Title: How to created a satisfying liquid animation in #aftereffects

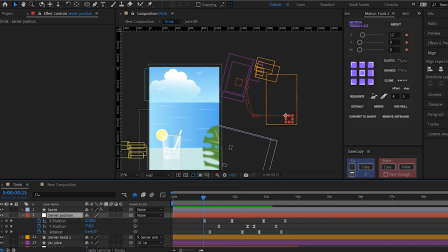[4:06]
I've animated the position and rotation of the layer. You can watch it here. So the next step,
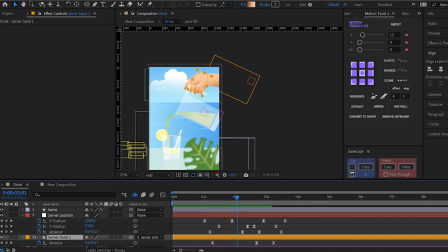[4:19]
I've also animated the saver hand, this part, to create a little bit of rotation. Kind of natural look. Okay.
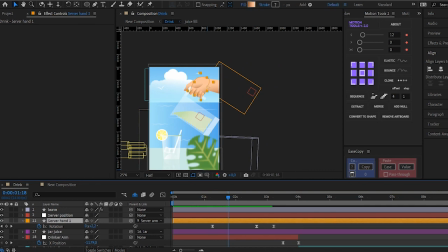[4:32]
Then next, I animated the drink inside the layer, the juice layer inside the jar. So these are just part animation,
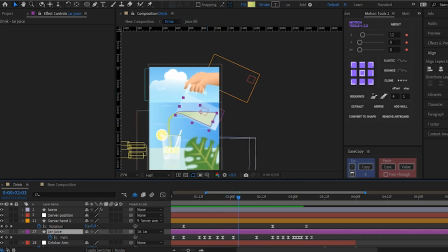[4:47]
frame by frame part animation, to create this smooth effect of juice coming out of the jar. See, these are frame by frame path animation. And then for the juice flowing out, this is just
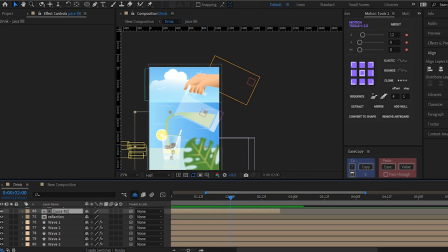[5:09]
this is another composition. Oh, is it okay?
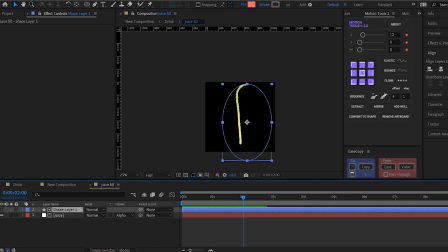[5:19]
For the juice flowing out is another composition where I have used the mask to shape the juice, and then I've used a plugin called 3D Strokes.
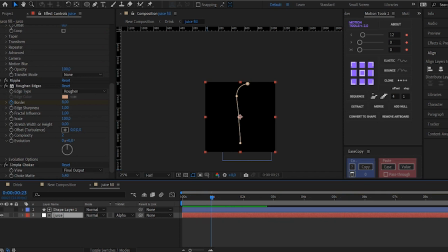[5:38]
And I've used with 3D Strokes. I've used Ripple, also Ripple Effect, and also I've also used animated
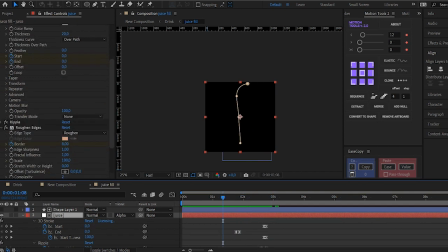[5:54]
the trim pad for it to feel. I animated the start and the end position on the end. Also, I've used roughen edges to cut.
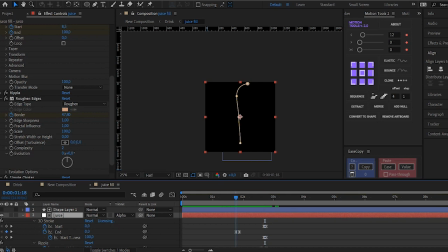[6:11]
I've used roughen edges to cut the juice, like to make it feel like a liquid. So you have trim pad animation and also
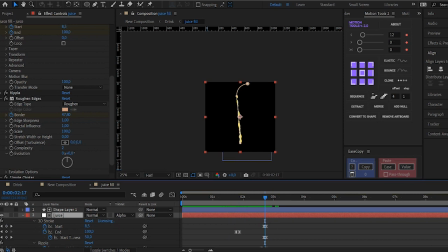[6:27]
trim pad animation, yes, not trim pad, but end and start animation, because I've used 3D Strokes and I start animation. Okay. Then also I've also used roughen edges for when
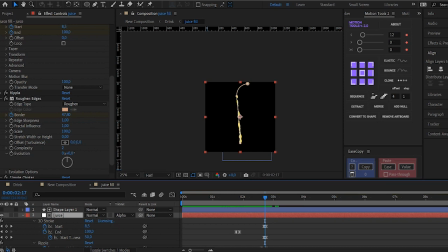[6:43]
you are pouring water inside the glass, and then when you stop pouring water, the water react a certain way. So this is it.
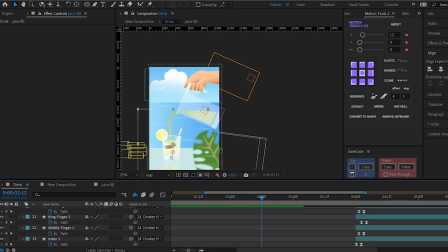[7:00]
You can see it here. So I animated the juice filling. Then next I animated the juice inside the glass. So I animated the juice inside the glass. I've actually animated. I created a layer. This is it. That on that layer apply an effect, the Simvary effect wave warp.
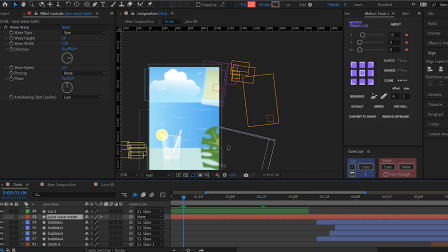[7:34]
The Simvary effect I apply on the C wave. I apply it on that Simvary layer. Okay. For it to create this wave.
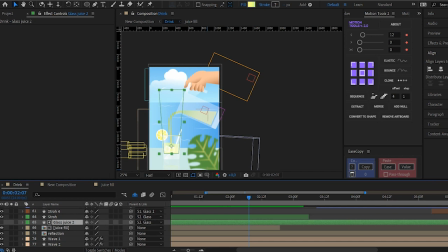[7:45]
Then next on the juice
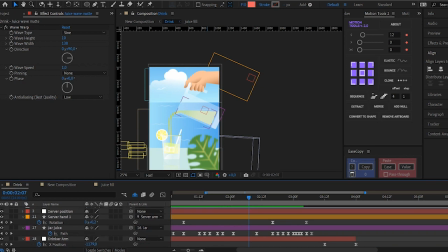[7:51]
layer. Where is it? Okay. On the juice layer. This one, on the juice layer, I apply set mate.
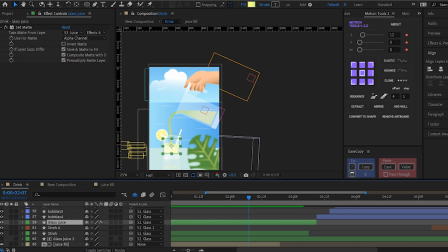[8:05]
Set mate, you can create alpha mate mask with it.